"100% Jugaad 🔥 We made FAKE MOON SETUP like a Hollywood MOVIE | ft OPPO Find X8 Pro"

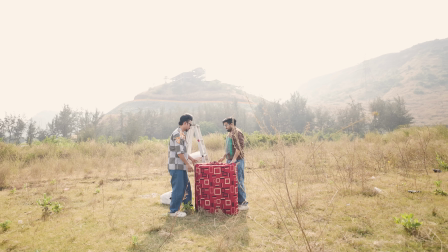[8:35]
अब यहाँ पर हमारा सबसे पहला काम था गद्दे को खड़ा करना, जिसके लिए हमें कोई मजबूत सपोर्ट चाहिए था।
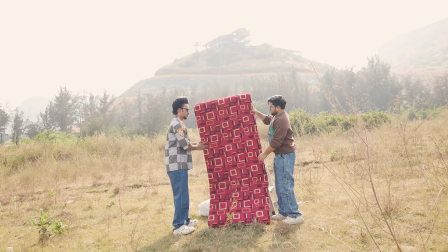[8:40]
तो यहाँ पर एक एल्यूमिनियम का लेडर का यूज किया हमने सपोर्ट देने के लिए, क्योंकि देखो आउटडोर में हवा काफी ज्यादा चलती है तो वहाँ पर ना ऐसे गद्दे को बिना सपोर्ट के खड़ा करना तो पॉसिबल नहीं था।
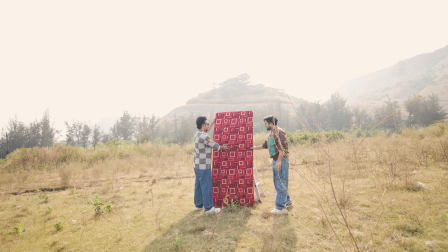[8:48]
देन गद्दे को उसके ऊपर खड़ा करके बेडशीट लगानी थी।
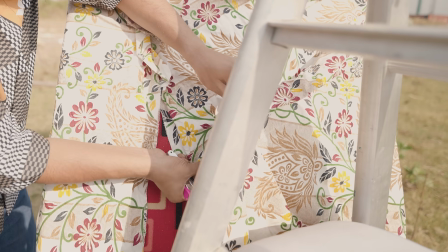[8:53]
अब क्योंकि हमने इसको 90 डिग्री पर खड़ा किया है तो नॉर्मल ऐसे बेडशीट तो टिकेगी नहीं, इसीलिए इसको फिक्स करने के लिए यहाँ पर हमने स्टेपलर का यूज किया है।
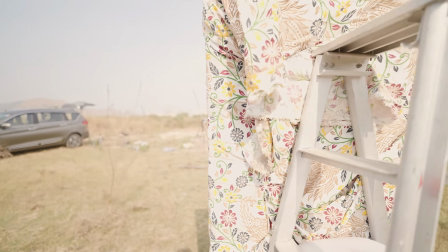[9:05]
पीछे से बेडशीट को अच्छे से टाइट करने के बाद पूरा स्टेपलर हमने यहाँ पर फिक्स कर दिया।
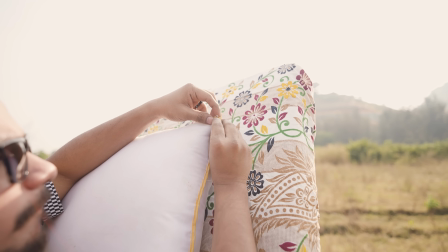[9:10]
नाउ पिलो को अटकाने के लिए हमने यहाँ पर स्टेपलर का यूज किया, बट वो हुआ नहीं। सो सेफर साइड के लिए हमने यहाँ पर सेफ्टी पिन रखा हुआ था और लास्ट में पता है वही काम आया हमारे।
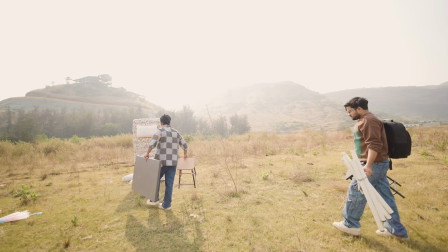[9:18]
सो भाई बेड हमारा पूरी तरीके से रेडी हो चुका था, अब हमें एक साइड टेबल को 90 डिग्री पर खड़ा करना था।
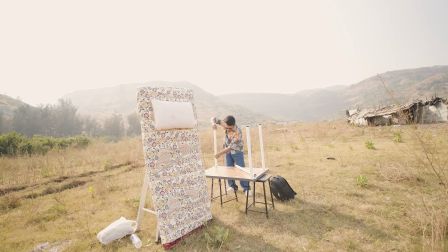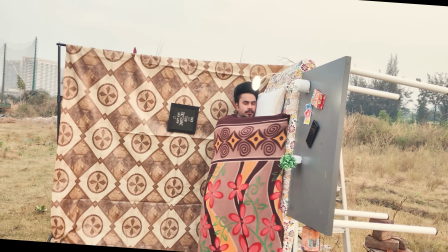[9:29]
वो भी उस पर सारी चीजें रखी हुई हो, क्योंकि देखो पर्सपेक्टिव के हिसाब से तो ग्रेविटी राइट साइड में थी।
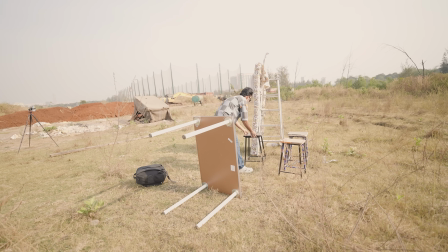[9:37]
तो तीन टूल लगा करके उसके ऊपर हम लोग ने टेबल को अटका दिया।
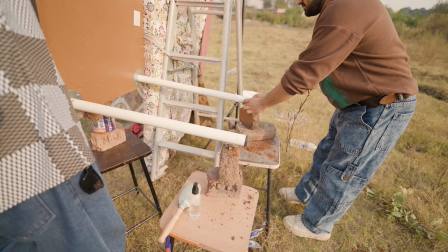[9:44]
बट हाइट उतना ऊपर नहीं हुआ जितना हमें चाहिए थी। नाउ लास्ट में हमने थोड़ी बहुत ईट का यहाँ वैसे जुगाड़ करके टेबल की हाइट थोड़ा ऊपर बढ़ा दी।
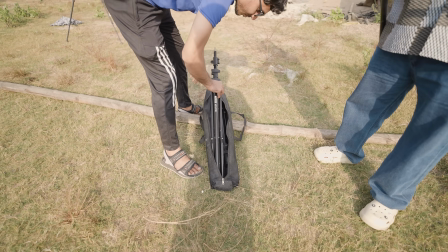[9:50]
नाउ इसके ऊपर सामान लास्ट में रखेंगे, अभी फेक वॉल बनाते हैं।
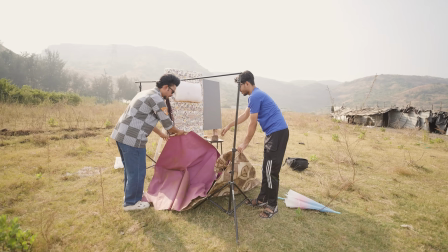[9:53]
तो इसीलिए पहले एक 9 फीट स्टैंड को प्रॉपर सेटअप कर लिया हमने, देन उसी के ऊपर कारपेट को लटका करके चिपका दिया अगेन स्टेपलर से।
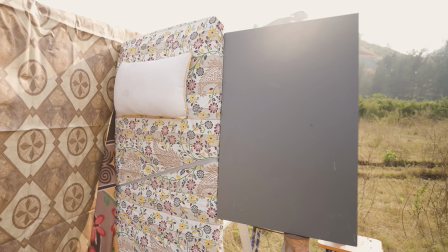[10:01]
तो जैसे मैंने अभी कहा था कि टेबल के ऊपर हमें सामान रखना था, अब क्योंकि टेबल 90 डिग्री पर खड़ा है तो उस पर कोई भी सामान तो ऐसे चिपकेगा नहीं,
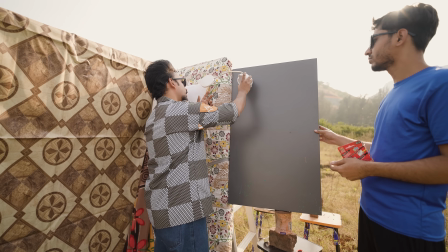[10:07]
तो इसीलिए यहाँ पर हमने डबल टेप को लगाकर सारी चीजें एक एक करके चिपकाई।
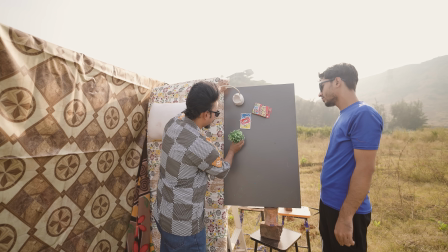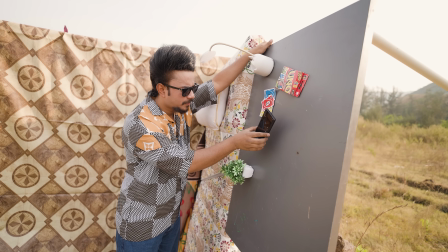[10:18]
इवन लास्ट में हमने हमारा फोन भी चिपका दिया ताकि वीडियो जितना हो सके उतना रियल लगे।
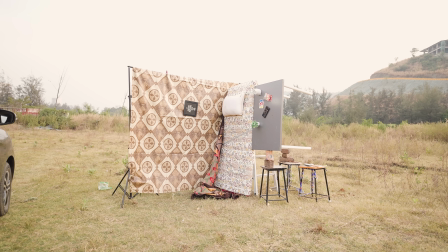[10:26]
नाउ गाइस फाइनली हमारा सेटअप रेडी होने के बाद कुछ इस तरीके से दिख रहा था।
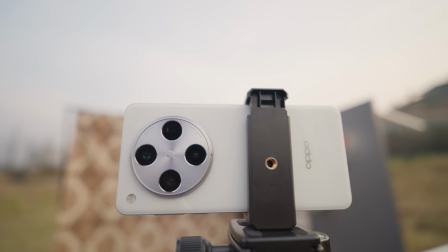[10:30]
सो वीडियो को जैसे मैंने बताया था कि यहाँ पर हम लोग ओप्पो फाइंड एक्स 8 प्रो के प्राइमरी कैमरे से ही शूट करेंगे जो कि 50 मेगापिक्सल सोनी LYT 808 सेंसर के साथ आता है।
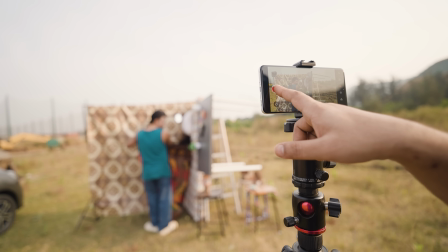[10:41]
शुरुआत का शॉट हम लोग लैंडस्केप में शूट करेंगे।
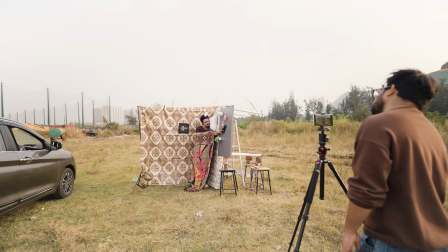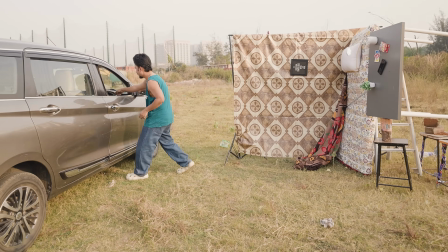[10:50]
देन ट्रांजिशन के लिए कपड़े बदलने के बाद
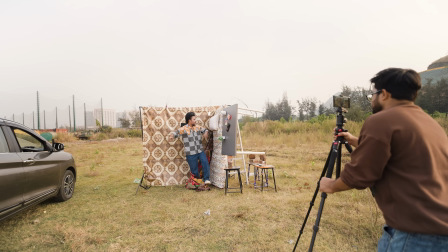[10:57]
जैसी ब्लैंकेट से बाहर आता हूं फोन को 90 डिग्री पर रोटेट करके पोर्ट्रेट में कर देते हैं।
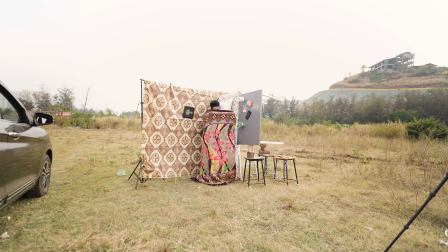[11:05]
काफी सारा शॉट देना पड़ा हमने क्योंकि देखो शुरू से लेकर के आखिर तक सारी चीजें परफेक्ट नहीं हो पा रही थी,
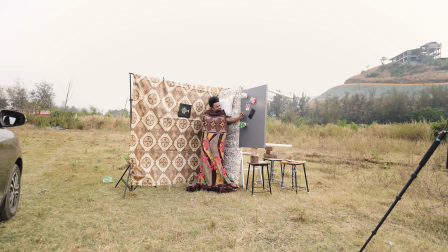[11:10]
बहुत सारी यहाँ पर मिस्टेक भी हुई, बट यस आखिर में एक सही शॉट हमें मिल ही जाता है जिसका रिजल्ट ये रहा आप लोग के सामने।